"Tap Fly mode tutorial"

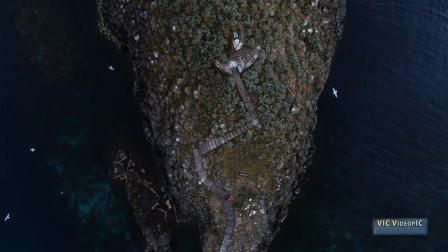This mode is also very useful for bird-eye top-down views.
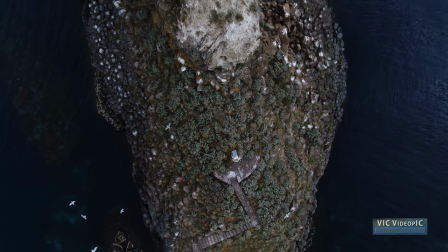Where we generally want to fly very slowly and precisely.
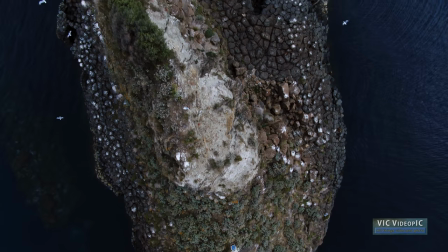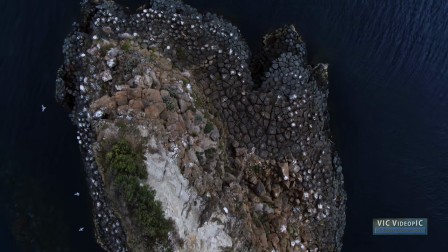Reverse mode works in the same way, but everything is inverted.
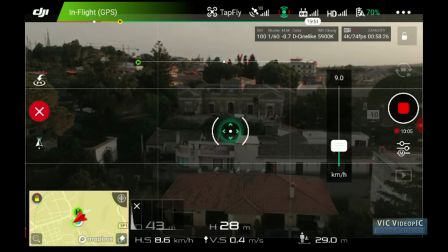By tapping above the horizon line, the altitude will decrease, and vice versa.
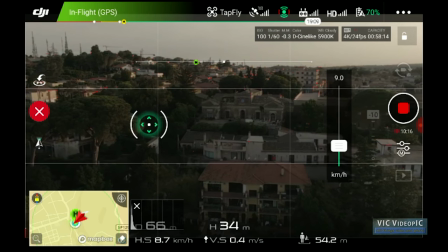By tapping to the sides, it will fly in the opposite direction, of course backwards.
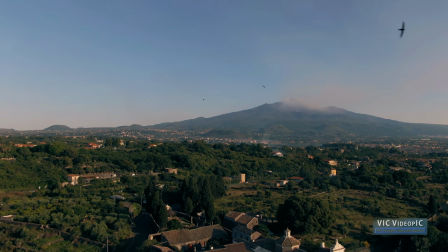For a long time I dismissed this flight mode,
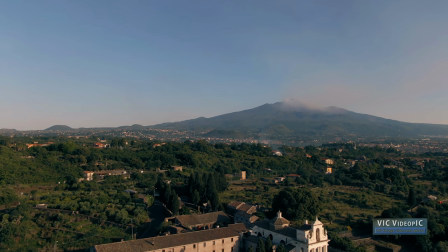and only recently I realized that it is the perfect tool for one of the most powerful shots,
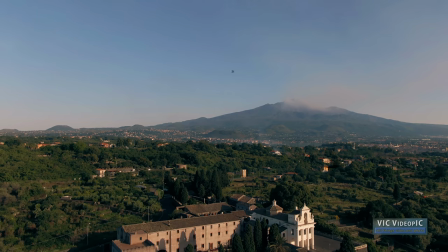the reversed revealing shot.
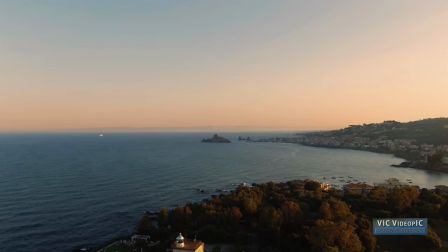With aircraft pointing to a scene, we fly backwards and generally downwards to have a new element entering the screen.
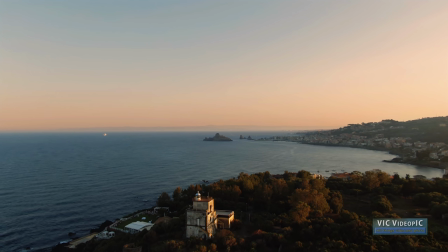I don't want to encourage risky flying, so in this example I remain very far from the revealed element.
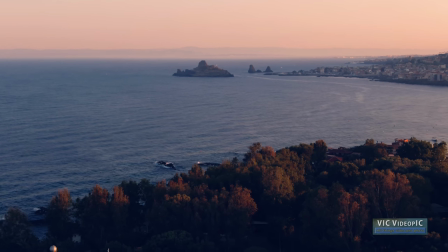But by flying closer, the result can be very spectacular.
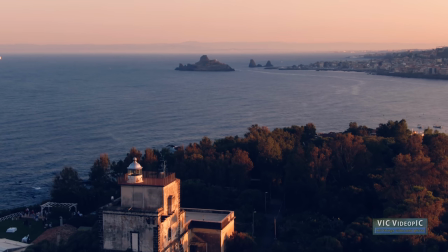Or else we can use the zoom function in the Mavic 2 zoom to achieve the impression of being much closer.
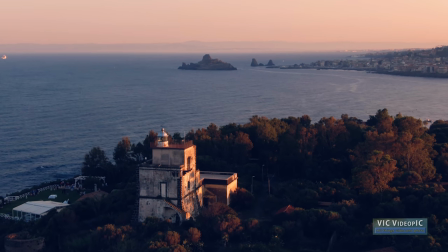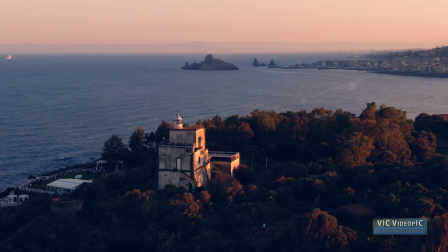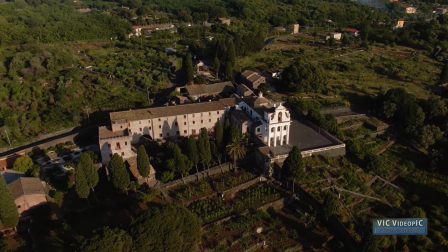The third mode is called free,
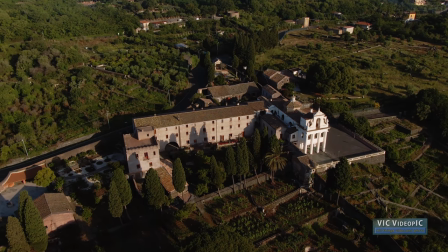and is very similar to the extremely popular coarse loke mode of the Phantom series.
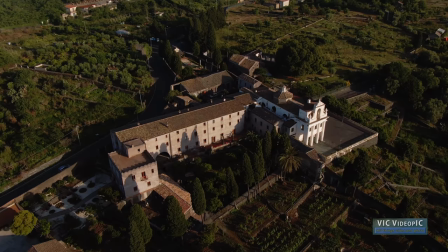The setup is similar to forward mode. We set the speed with a slider and the direction of flight by tapping.
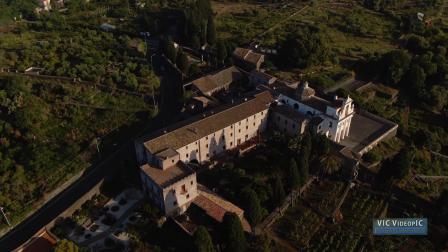But in this mode we have control of the yaw, the direction where the camera is pointing.
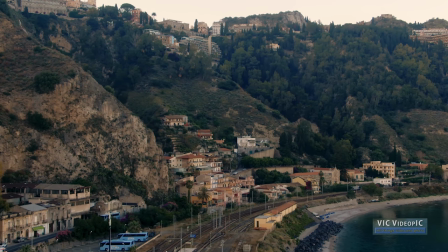Even though the drone is flying towards the chosen direction.
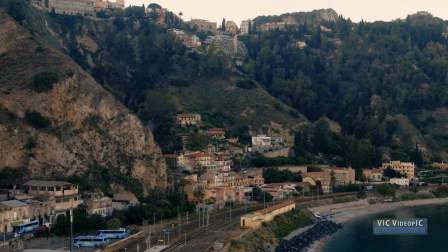In other words, this mode disconnects the direction of the flight from the direction of the camera.
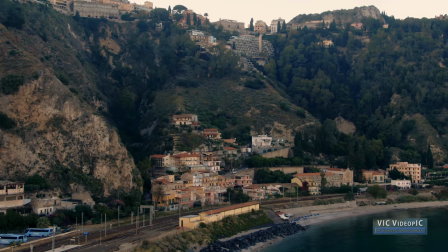This is a very popular shot. Flying in a straight line past a landmark while keeping the camera pointed towards it.
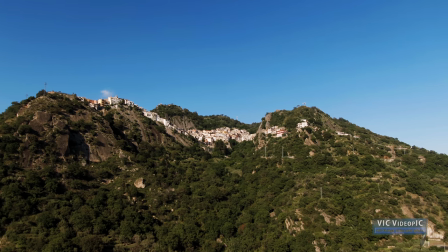In this case, the Phantom version of this mode, called coarse loke,
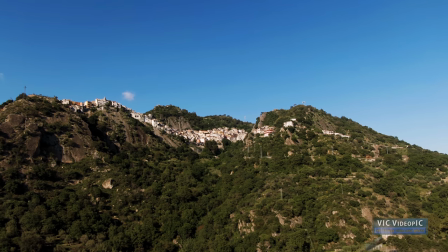has a slight advantage as it allows to come back and shoot the same clip
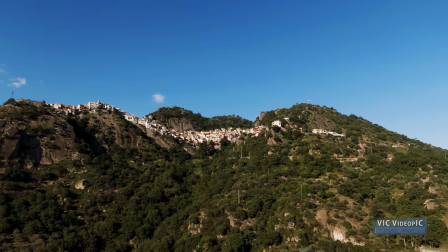from the opposite direction by simply moving the right stick backwards.
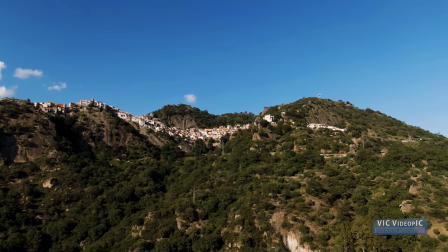While with the Mavic 2 we need to turn the bird around and reset a new direction.
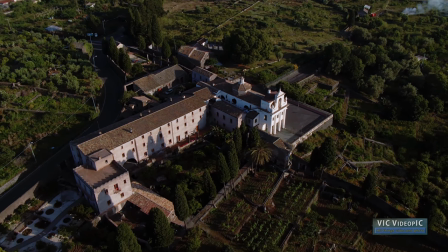I use this mode relatively often,
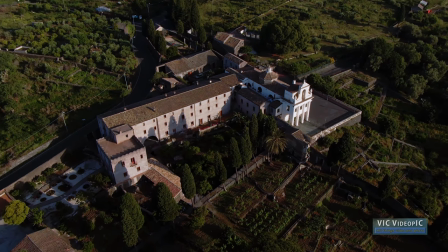but I often get average results as controlling the yaw and the gimbal tilt at the same time is not easy.
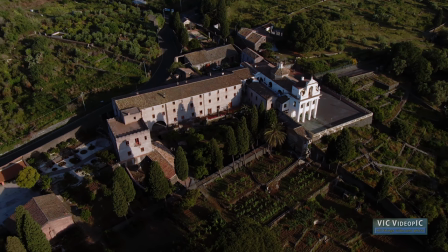It is very important to adjust the general settings of your drone for smoother transactions.
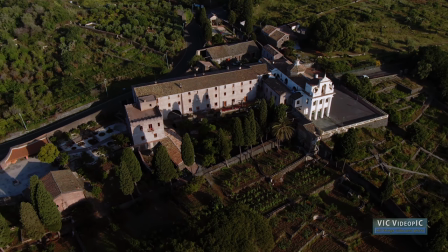I have done a video about it, I will post a link at the end.
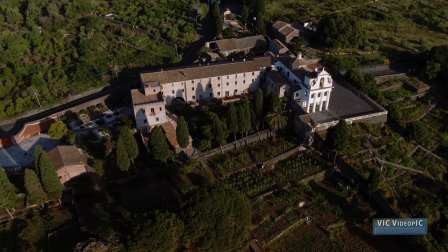The new Everlapse mode in the Mavic 2 has a similar intelligent mode,
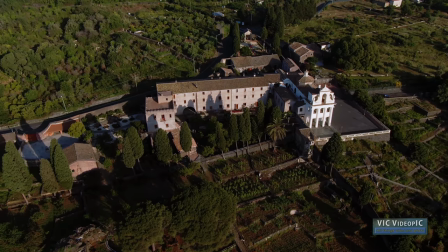but it allows not only to set the direction of flight, but also to draw a box around the point of interest,
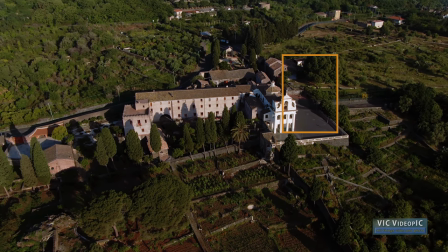so that the camera will be locked to it. I think it would be a huge improvement to implement this function in this mode.
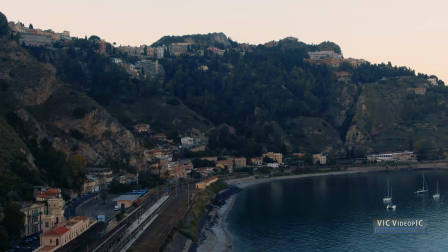Panning shots are certainly the most boring one, and in my opinion should be avoided.
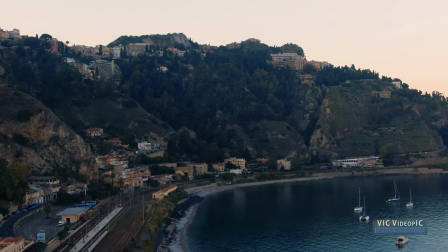But sometimes in a clip we want to show some extra width.